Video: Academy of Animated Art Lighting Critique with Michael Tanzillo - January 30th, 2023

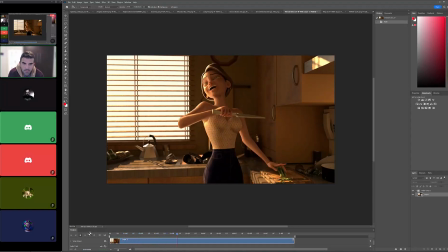(4:15)
The other thing too I thought would be kind of cool is making sure that knife is nice and metal, because it's in the sunlight, which you might be able to get some caustic reflections off of it. Would be kind of cool.
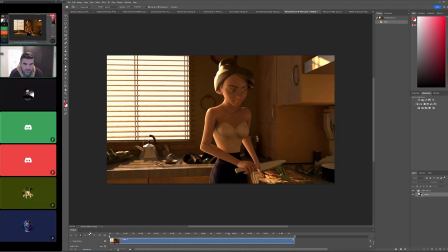(4:30)
If there was a little bit of a reflection kind of bouncing around in this little cubby space by the phone, of just light bouncing off of that, a little caustic-y thing. And then in terms of the lighting, the value outside the window is good.
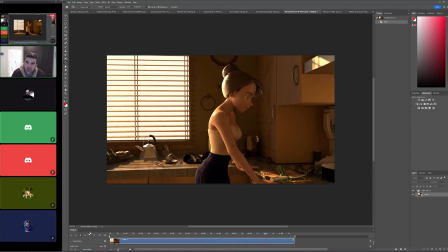(4:44)
I think we'll eventually, once you get into more compositing, do some kind of bloom or a little diffusion up there to have that light coming in. I think the light on the countertop can actually go a little bit brighter too. Okay.
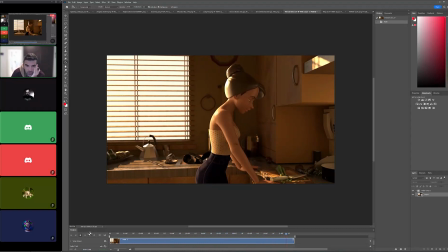(4:59)
I think I would actually push the key light a little bit stronger, because again, it's just the balance of interior versus exterior light. I think we can go a little bit more. And I'm just looking at the environment. I think it looks pretty good on the character, but like on the countertops, I think it could go a little bit brighter.
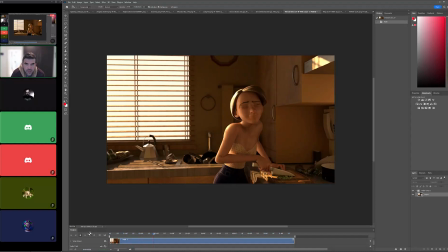(5:13)
But the position is good. Again, you're doing a really good job getting the specularity on the skin to kind of break up some of these shapes. Like
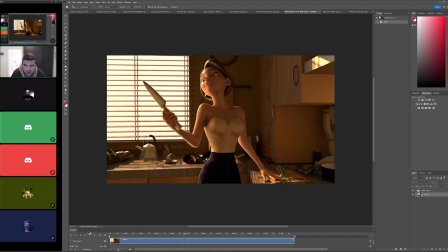(5:27)
a little bit of like almost like it's tough to tell because it's a little bit lower res, but it looks like there's almost like a little bit of like pores or almost like peach fuzz on her arm, which looks really nice. Yeah, and then the only thing I would watch out for is right on the edge of this counter, it looks like the material is stretching vertically a lot.
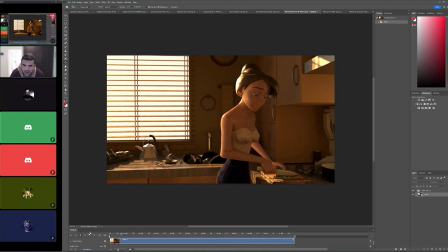(5:47)
Yeah, So I have to fix that too. Yeah, just watch that. Watch out for that. I would also consider making these cabinets down below a little bit darker. Okay. Just because like they're again like it's not good for kitchen design to have cabinets in 2 different colors, but like just to kind of tone them down so it creates more of like a grounding value.
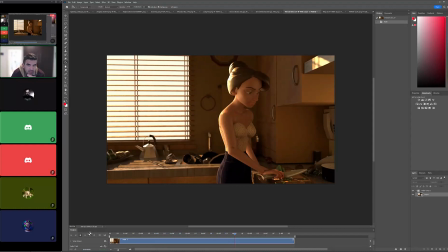(6:06)
Uh-huh. How are you feeling about it? I like it so far. Yeah. I'm happy with where it is. I'm happy with the
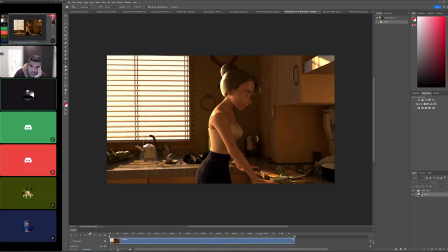(6:20)
job that I've done on the materials, meaning I was able to actually do them, not necessarily that they are absolutely perfect, but you know, but yeah, I feel like there's still
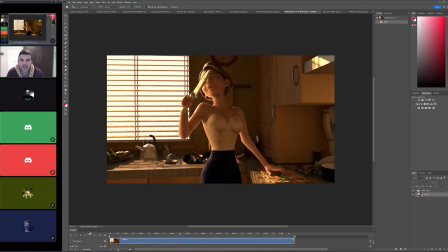(6:38)
something missing. Yeah. I think that it's like I think you're well on your way. It's just a matter of getting some of those like blooming final touches on there, and maybe a little bit more, maybe like finding some more opportunities.
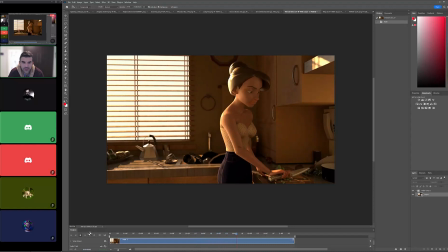(6:55)
It's just like getting like bounce light again up in here from the bright surface, like kind of, yeah, just kind of getting those secondary lights in there. But I think it's good. I think it's like I said, a cohesive image that makes a lot of sense. That's and then once you get the materials in place, it'll all start to sing.
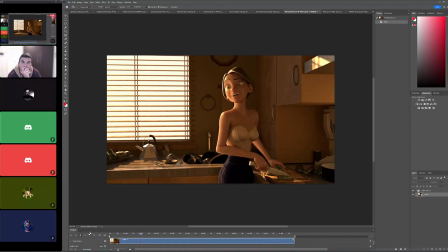(7:12)
Cool. Yeah. All right, cool. Let's take a look here. I have one question. Yeah. Do you think that the eyes, the white of the eyes and the teeth are too white? I think so. They're a little like, yeah, both.
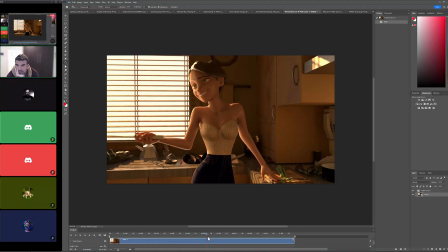(7:32)
I think the pupils could be a little bit darker. I think the eye whites are okay. I think the pupils could be a little bit darker. And like what it is it's not so much the teeth here. It's just that I think her gums might be white too. It's like when she hits that pose, it's a little bit like we used to have this problem with the Ice Age characters.
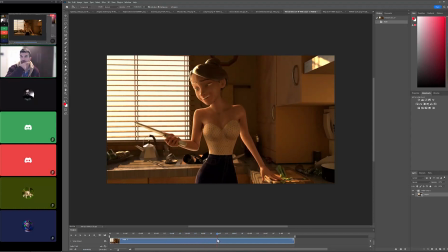(7:51)
They would almost look like they had a mouth guard in. It was just like a white thing. Yeah.
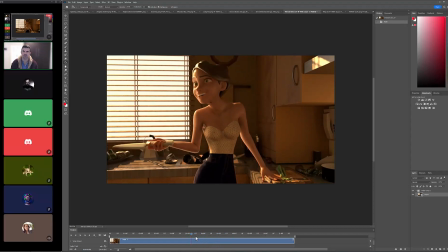(7:55)
So yeah, just make sure that the gums are getting a little bit of color in there too. Okay. Cool. All right, great. Close on. And you've got this is yours, right?
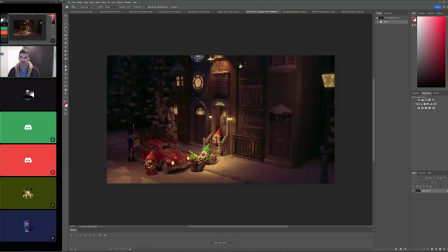(8:09)
Yeah. Yeah. Okay. Cool. Perfect. Okay. So first thing I noticed about it is that the I think we can go brighter on the bright values. If I do the levels, Okay.
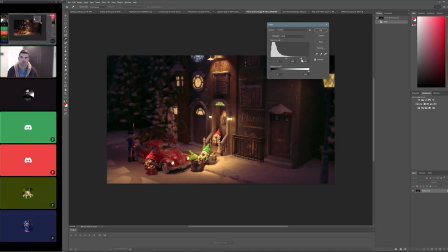(8:20)
I think we can have a little bit more room to kind of push that up a little bit. Specifically, I like the detail that we're getting on this light, but it almost feels inverted, where it almost feels a little bit darker in the middle, and I think that would that's where the bulb is. So I would make that a little bit brighter.
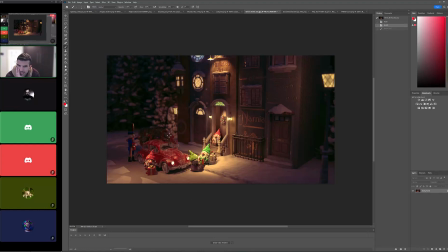(8:37)
Oh yeah. Mm-hmm. For the main scene down here, we've got. So I think we might just have two. Like it feels like there might be too many lights on.
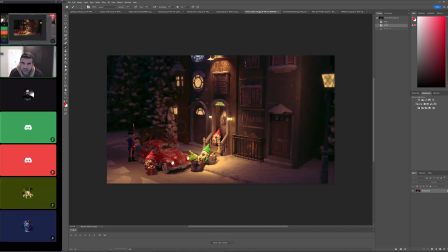(8:54)
Because like I think that it's because we have this up here, like all the interior lights, the headlights on, and then another spotlight kind of over there. And I would like to minimize this down to, and it really depends on like
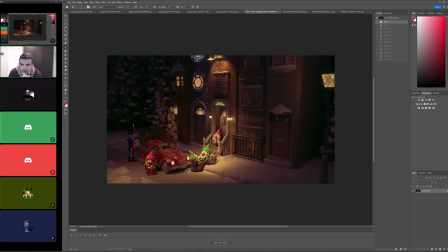(9:16)
if we're going for like a happier mood, like festive, it looks like they're packing up the car to get ready to go to a holiday party or a family member's house, or they got the tree, they're doing a whole thing. I feel like I don't want the headlights of the car to be on,
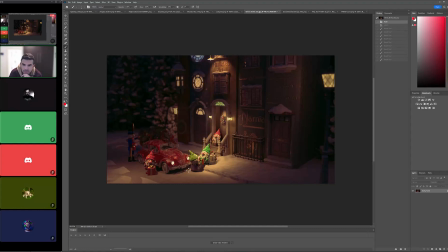(9:33)
because when that happens, it almost feels like at any moment one of these characters could be hit by the car, because then it turns it into not just like not a static object that you're loading, but like an active object that could move even though there's nobody in there. So I would keep the headlights off,
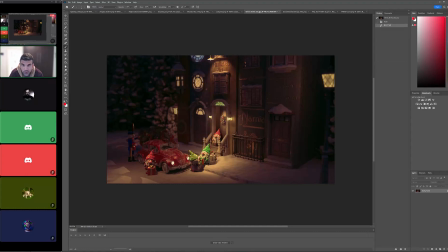(9:46)
just because like what you would need to do is like it would be really bright on this guy, and that would create almost like a sense of danger. So I would turn those off. I would kill the light over here. And then I'm thinking about just like keeping everything centered in here as these lights coming down. Okay.
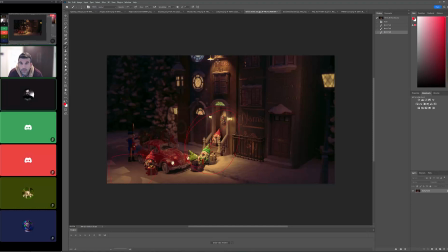(10:05)
We can. Should I add a little bit of a volumetric from the light on the top? This one here? Or this one up here? That one. Yeah, probably a little bit.
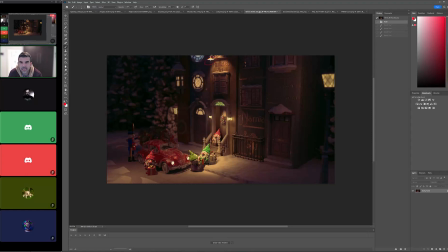(10:21)
Again, it could even just be like tight right around the base of it, but I think that's a good idea. And then I would turn off some of the interior lights. Like I like this one back here because I like what it's doing to the tree back over there. But
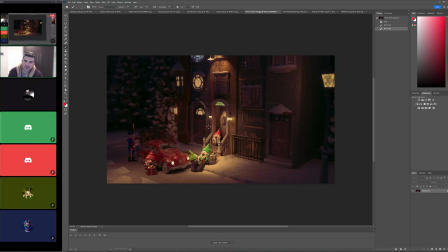(10:37)
maybe this house, I would just turn like these off to kind of create that darker, to keep our focus here. Okay.
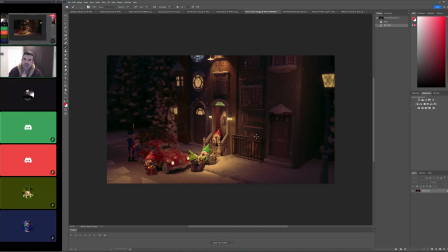(10:49)
Darken inside the house, maybe a little bit back there. Yeah. And then overall, I'm just gonna play with the color balance here a little bit.
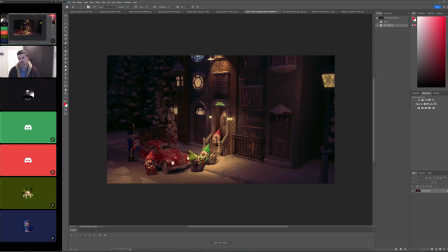(11:05)
Overall, I felt a little bit on the like orange-red side of things. Like I would like to see a little more blues in the shadows. It just felt like there's a little bit of a sepia tone over top of the whole thing. Yeah. But I think that might be
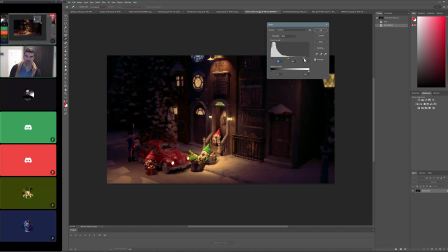(11:26)
a lack of like it might be again like getting those contrast points in there too. Yeah. So a little bit of color balance, a little bit of contrast in there might help. And then yeah, and then what?
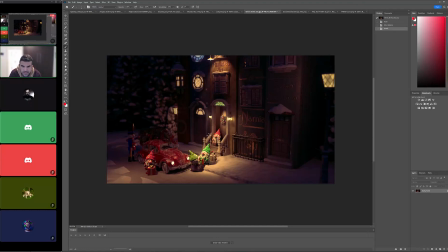(11:44)
So if we've got it narrowed down to just these lights in here, then we've got this light. We can realistically be like, okay, this guy's getting pretty frontal lit, and then these guys here would then be more like the front of this, like the front of this character would be lit,
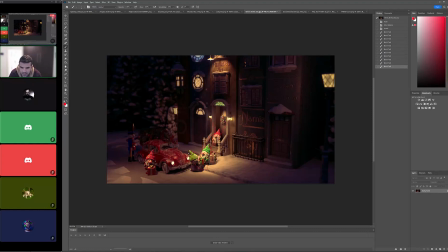(12:01)
and it would be more like the back of this guy, and a little bit less light on the face. But that's how I would structure that one out. Mm-hmm.